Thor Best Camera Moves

The creative team shows us a few moving shots. We are up high by the rocks where would-be attackers might be watching from them.
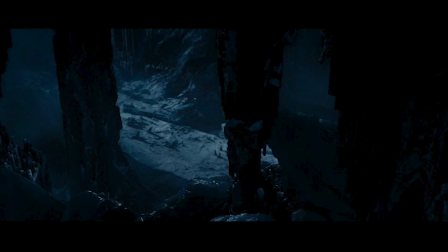We have Thor and gang in the distance, on the ground. And in the foreground, we see the far-sided cliffs where the ice giants would be hiding. The director could have decided to show ice giants hiding, watching behind these rocks, but he didn't.
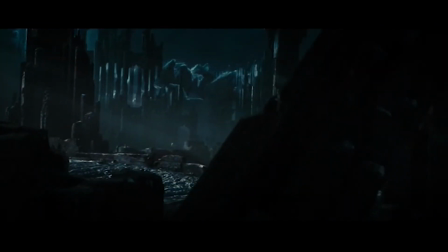Instead, he has the camera moving, making it feel like any moment ice giants could be revealed, or that we are in the POV of the watching ice giants.
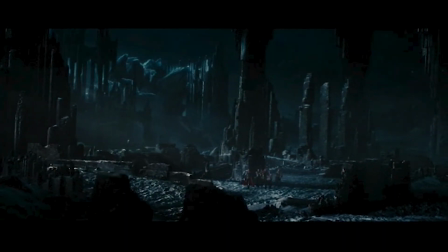Not showing the ice giants extends the rising action and anticipation, without their attack being imminent. This last shot cranes and increases the intensity.
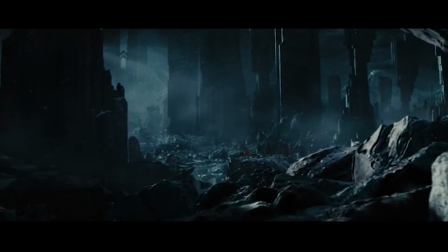He creates an anticipation and unease supported by suspicious glances to the rocks, and then the spoon feeding the sentiment in dialogue to the audience. Where are they?
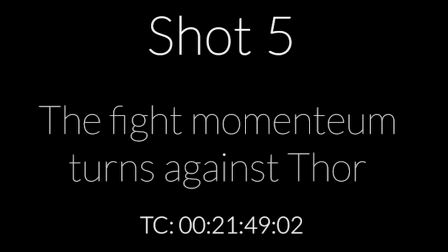Hiding. As cowards always do.
In this sequence, Thor has started a fight with the ice giants.
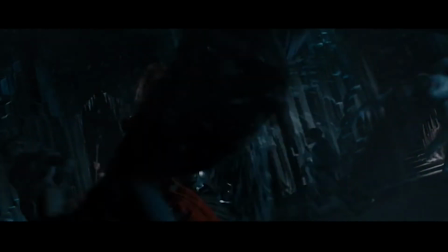Next.
At first, the film shows off Thor and his gang as strong, capable. They need to be shown as superheroes, but then the fight's momentum turns, and it all happens in this shot.
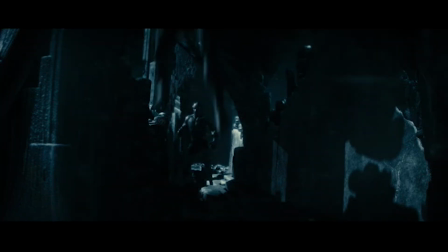We follow the running momentum from one of the ice giants. We follow him as the force behind his coming punch builds.
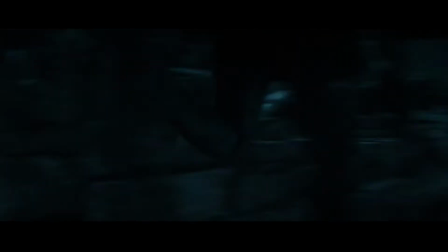We are looking at the floor because that is where the ice energy builds from.
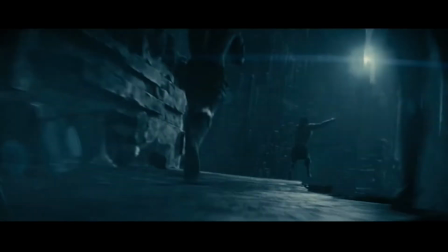All this energy, which is effectively built because the camera is moving, has to go somewhere.
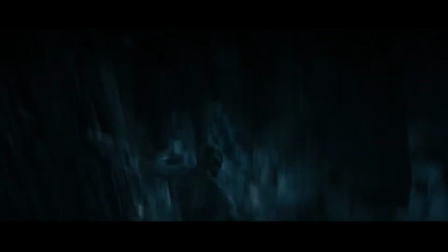This is the beat of the scene where they start to lose. It's a specific moment.
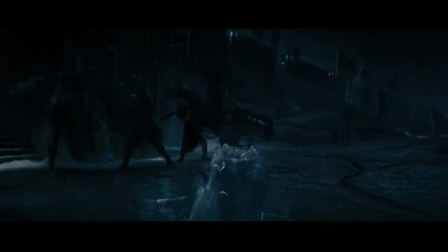You don't show moments of half in, half out. You need to show a specific beat or beats where things change.
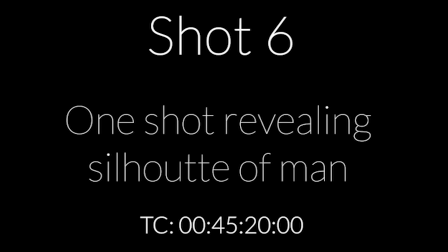This scene is almost all a one-shot.
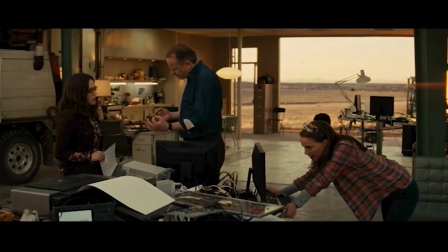To keep things interesting and to motivate the camera's rotation around the characters, someone is moving from right side of frame to the left. Notice the intentionality needed from the director to keep the shot alive. When Natalie Portman finishes saying her line, we don't see her anymore.
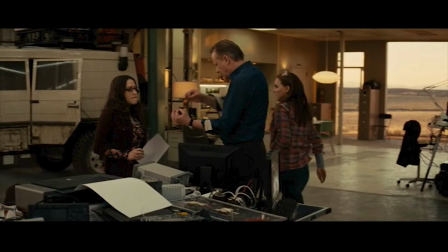Eric blocks her from the camera, drawing her full attention to the soon-to-be in focus Darcy, who we Steadicam push into.
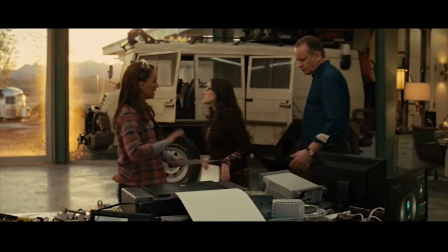Look.
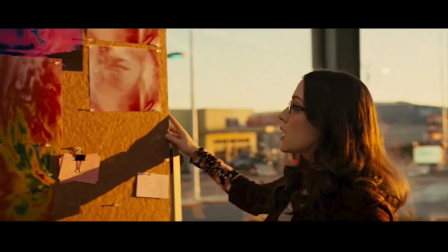We are too far back still to know what she is showing them, beyond it being some sort of photo. But of what? This is helped by it being a one-shot. If we are cutting to a shot that was too far away to make out the needed detail, it would feel purposefully withholding by the director and be frustrating for audiences.
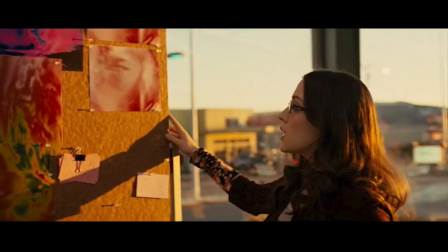So there is a tension built here. This is the climax of the scene.
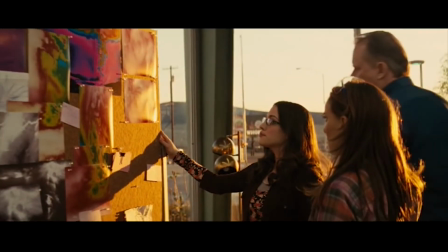A one-shot inherently builds tension because a cut naturally releases tension.
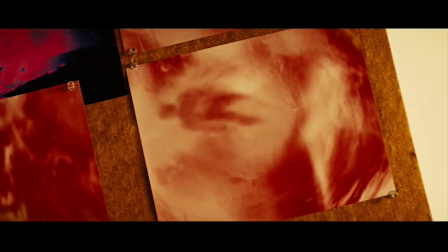A one-shot is like someone holding their breath. So we cut away from the one shot, release the tension by giving us the answer in the next shot.
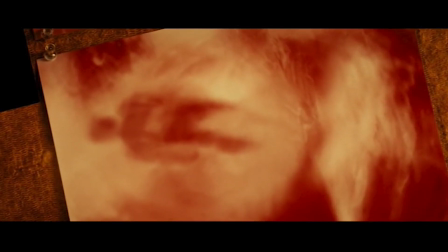The cut and what we cut to work together. What's remarkable about this picture is the silhouette of a man in the storm.
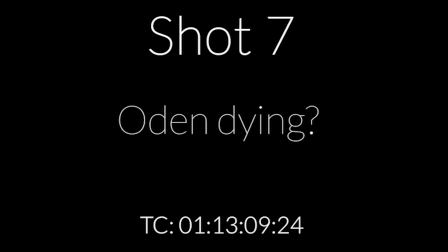This is an interesting short shot. Odin has collapsed on the stairs and is likely near death.
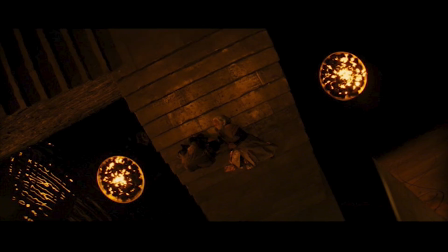We have a bird's eye view of him on the ground. The camera isn't moving when we cut to it.
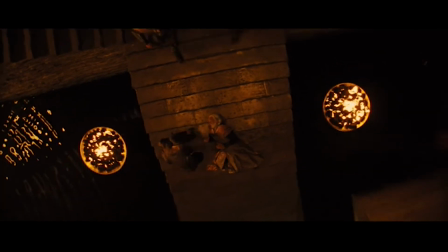It takes a corner turn and then stops.
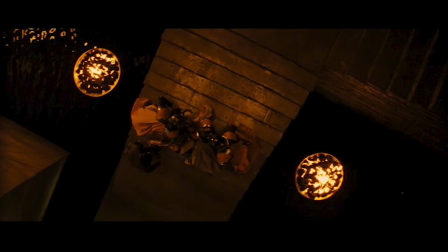I think we had the view of the heavens because it emphasizes the possibility of death, but the rotation is short-lived, possibly saying he's not dead yet. This one is hard to decipher though. I haven't seen this sort of shot with a stop revealing a pattern in other movies yet.
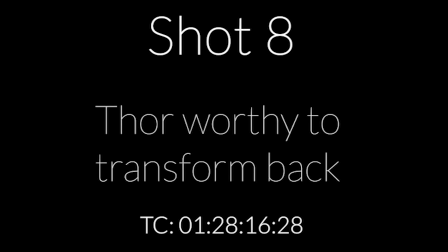There are a few Dolly shots in this moment. The moment when Thor regains his strength as a god. The first is on the metal beast that just defeated the mortal Thor. The push-in starts on a shot on Loki, but is continued and finished on the beast.
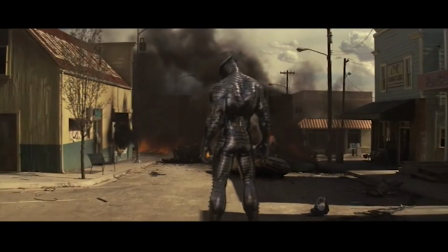It's interesting to see a dolly across two shots mid-motion, carrying the meaning and perspective between the shots.
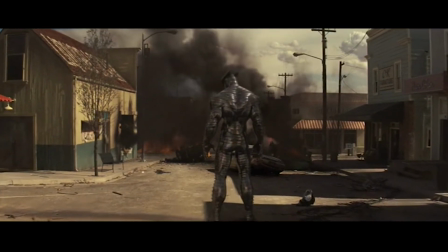It's as if the metal beast is an extension of Loki. I think it works that these are the same between two dolly shots mid-motion. But there might be some interesting possibilities if you juxtaposition two shots with different, even opposing dolly moves. Or would it be too jarring for audiences and ruin the suspension of disbelief? Leave your comments in the comments section on your thoughts.
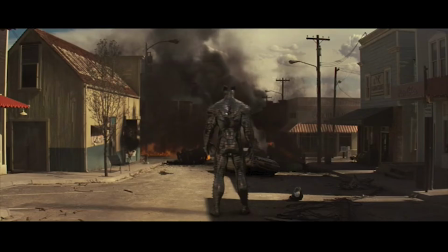Push in on the beast along with the music creates a feeling of excitement and possibility. But the dolly comes to a stop at the very end of the shot.
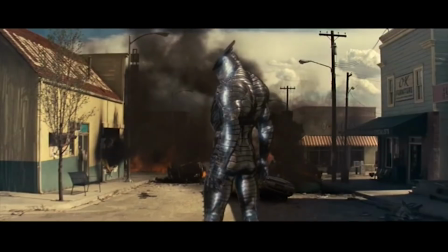It's like a period at the end of a sentence saying Thor may be going through a transformation, but he still has to defeat this beast. It doesn't stop for very long, hinting that the major obstacle of the film, Thor becoming a better person, has already been accomplished. If the director wanted to make the monster a bigger obstacle, here's what he might have done. There are other Dolly shots that extends the excitement of Thor's transformation. His friends.
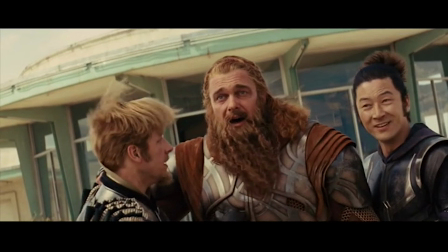These Dolly shots don't come to a stop because the excitement is continuing between the shots of friends. Then the apex, the one of Natalie Portman, where the excitement turns into a realization and a fun line. If you wanted the beast to be a bigger obstacle, all those extra Dolly shots would be cut. We would go straight from a shorter transformation of Thor to the Dolly to the beast when we stop.
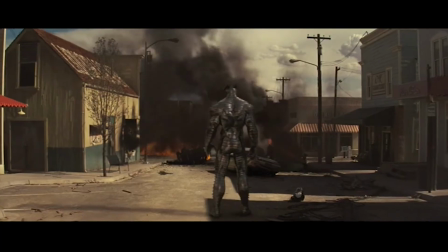We linger on him for a moment as he gets ready to fire.
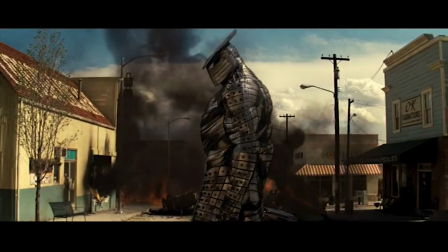The pregnant pause there might set the stage for an epic battle, but that's not what the script or director wanted to do.
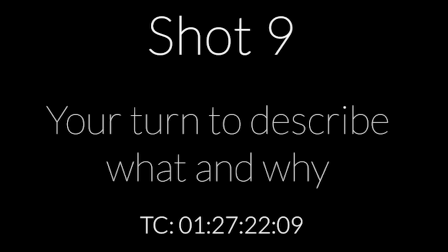Now it's time for the last shot featured of Thor. We're going to do something different. It's your turn to tell us in the comments section what you think the shot is about. You're going to practice thinking like a director. Don't read the comments first. Try this on your own before peeking in on the answers of others. If you can, watch the surrounding scene yourself. The hint I'm going to give is, Try narrating what you think as the audience and then explain where that is coming from.
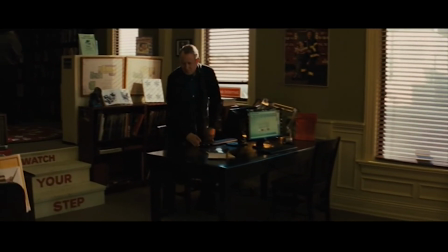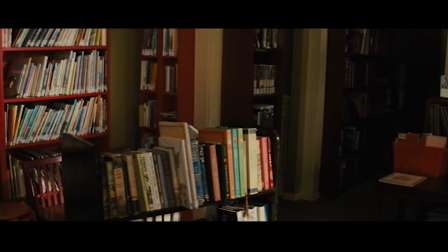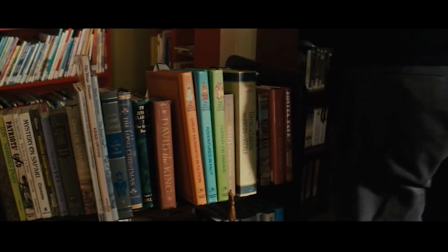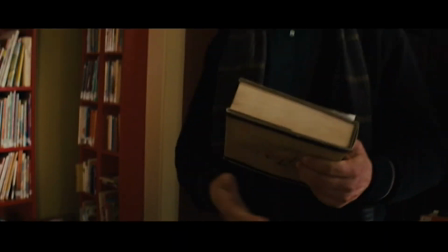Thanks again for watching Dolly and Steadicam on Thor. Subscribe and hit the notifications button. Check out the community or about section to see what movies I'm doing next. Get the movies ahead of time so you can look at it deeper if you want. Anyway, this is one of the first movies we are doing and are looking for feedback. What did you find interesting or what did you find boring? Did I explain too much or too little? Improvements will be made based on your feedback, so I'd appreciate it. Thanks.